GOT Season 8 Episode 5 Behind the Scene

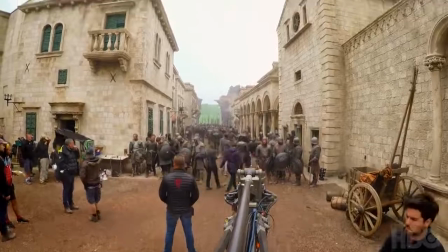What we didn't want them to see was get the view looking down the King's Landing street.
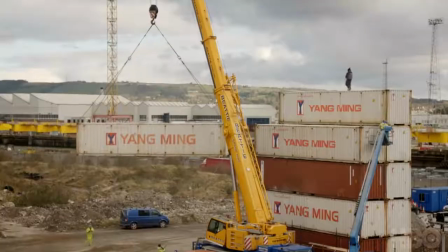So we stuck up a 5-high container wall, and that problem died down pretty quick after that.
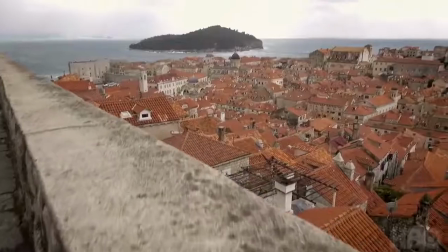One of the great things about going to Dubrovnik was there was a reality there that it was impossible to recapture with a set.
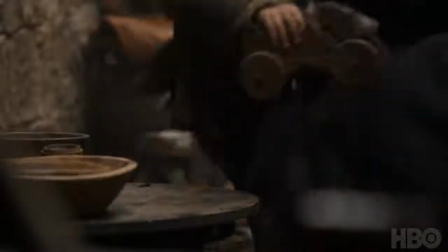And this year, Deb recaptured that reality with the set. It felt like you were wandering through Dubrovnik, but we were in Belfast.
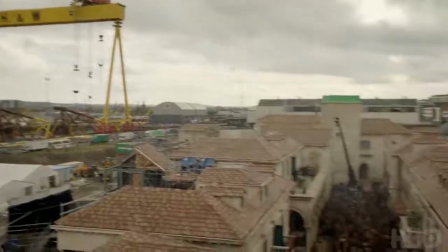We were in a parking lot across from the Harlan and Wolff cranes. It was just, her crowning achievement.
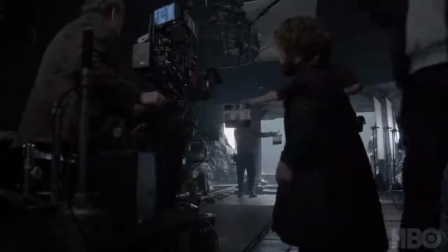Free Charlie, take 3 email. 3, 2, 1, action.
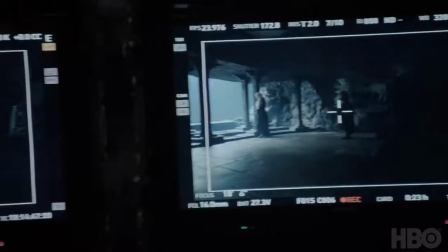There's something you need to know. Someone's betrayed me. Yes.
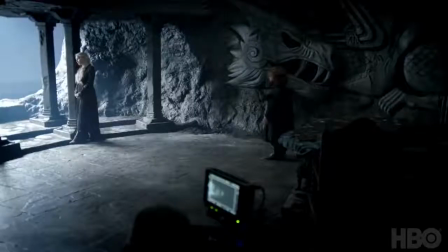We enter into 5 with a broken Danny.
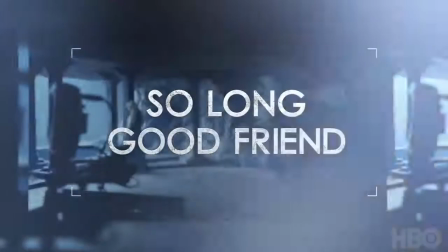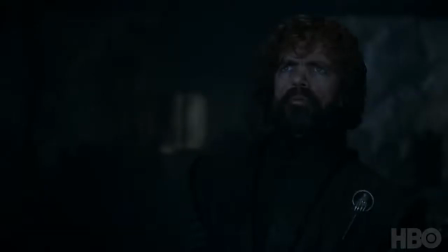Jon Snow. Varys. He knows the truth about Jon.
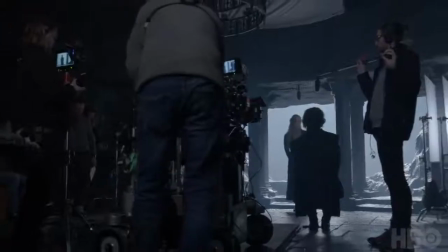He does. Because you told him.
If Jon hadn't told her the truth, if Cersei hadn't betrayed her, if Cersei hadn't executed Missandei, if all these things had happened in any different way, then I don't think we'd be seeing this side of Daenerys Targaryen.
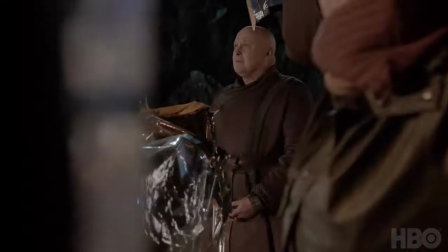I, Daenerys of House Targaryen, sentence you to die. What?
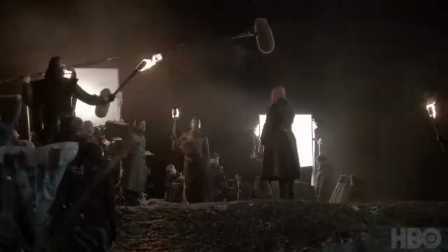That Tyrion betrayed Varys? Tyrion is responsible for Varys' execution? They're best of friends.
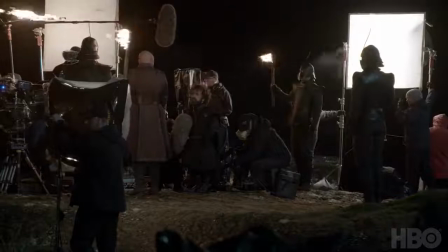Not really. There's other things at play here.
It was me.
He has to betray somebody, right? It's a choice between betraying your best friend or your queen, and he chooses to remain loyal to his queen.
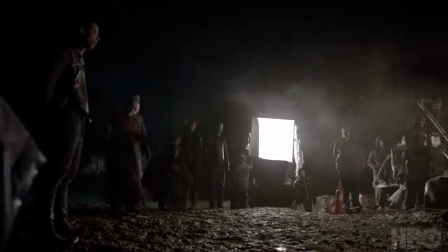Yeah. Boom, just chilling with the harmony, babe. That was really nice. That was good. Play with the harmonizer.
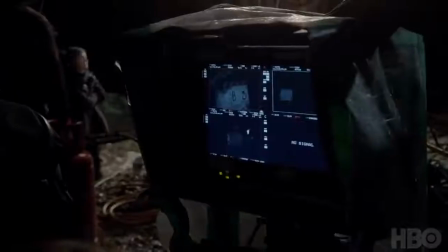Okay, here we go, guys. Shooting. C marker.
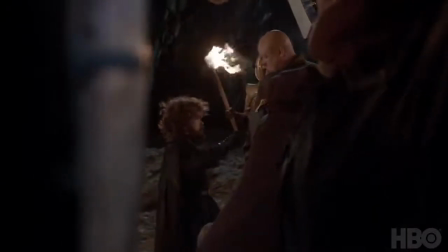Action!
It was scripted that he puts his hand up to touch Varys. What Conleth did that I really, really liked is his reaction, which was shock.
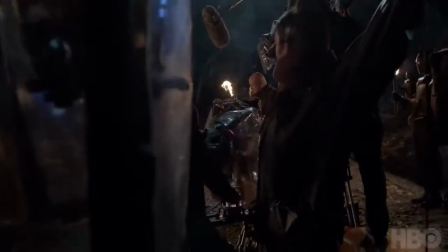He did that this one time, and I said to him, why did you do that? He said, well, he's never been touched before. And it was cool, and it was just suddenly like, wow, okay, it made lots of sense.
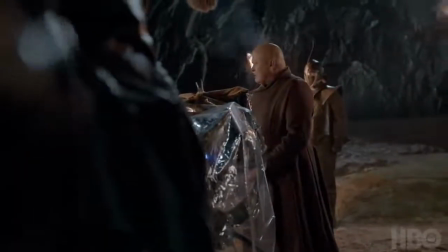It was like suddenly he was being touched, and this is not a man who's ever been touched. Well, it was one of the first scenes we shot.
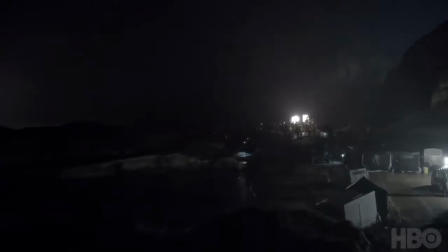We got to a certain point, and then it started raining, and it started pouring, and then basically the only time I've ever been on Thrones where we got shut down because it was torrential rain.
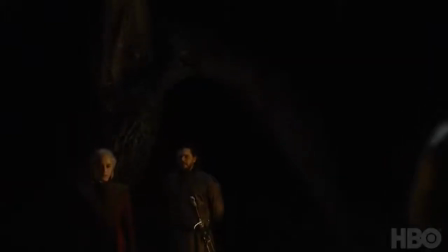And then we went back and we reshot the wides of that scene, and then we realized that we owed all the parts from one side where you have the dragon behind them.
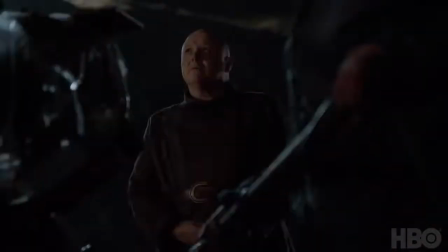So basically, it was shot over 7 months, and each time, poor Conleth had to kind of show up again. Varys had to just stand there going, okay, I guess I'm dying again.
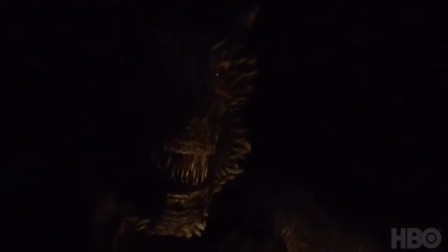Dracarys.
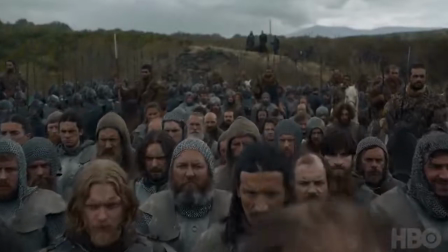We thought it was important in the Siege of King's Landing that the good guys not be good guys anymore,
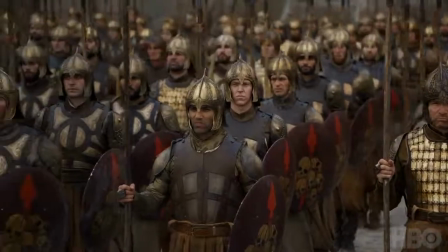and that the lines between good and bad and right and wrong get erased. We mirrored a lot of the Battle of the Bastards shots, but instead of having the Boltons be the invading army, we had the Allied troops.
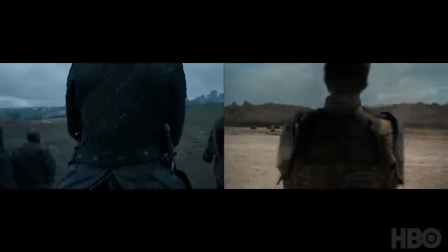There's a shot that pulls up behind Jon and reveals the Bolton army for the first time in Battle of the Bastards. We did the same thing,
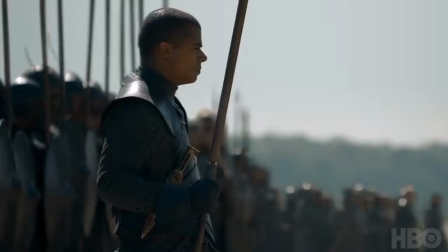but from behind the leader of the mercenary group. What we need to understand as an audience is that these people have come here for blood.
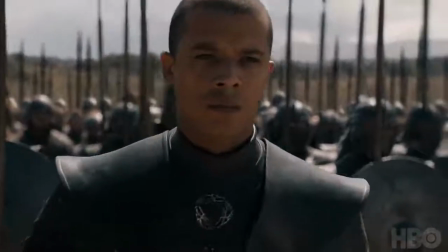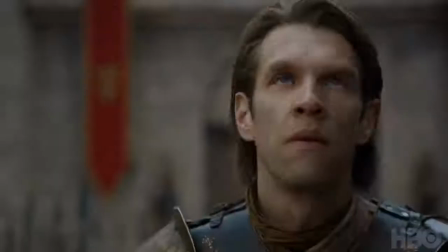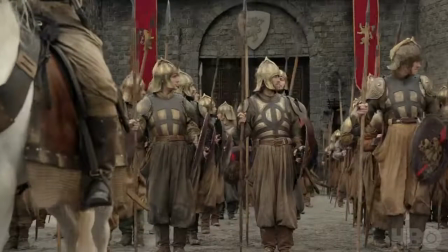The hardest series of shots is the moment that the King's Landing gate is obliterated by dragon fire.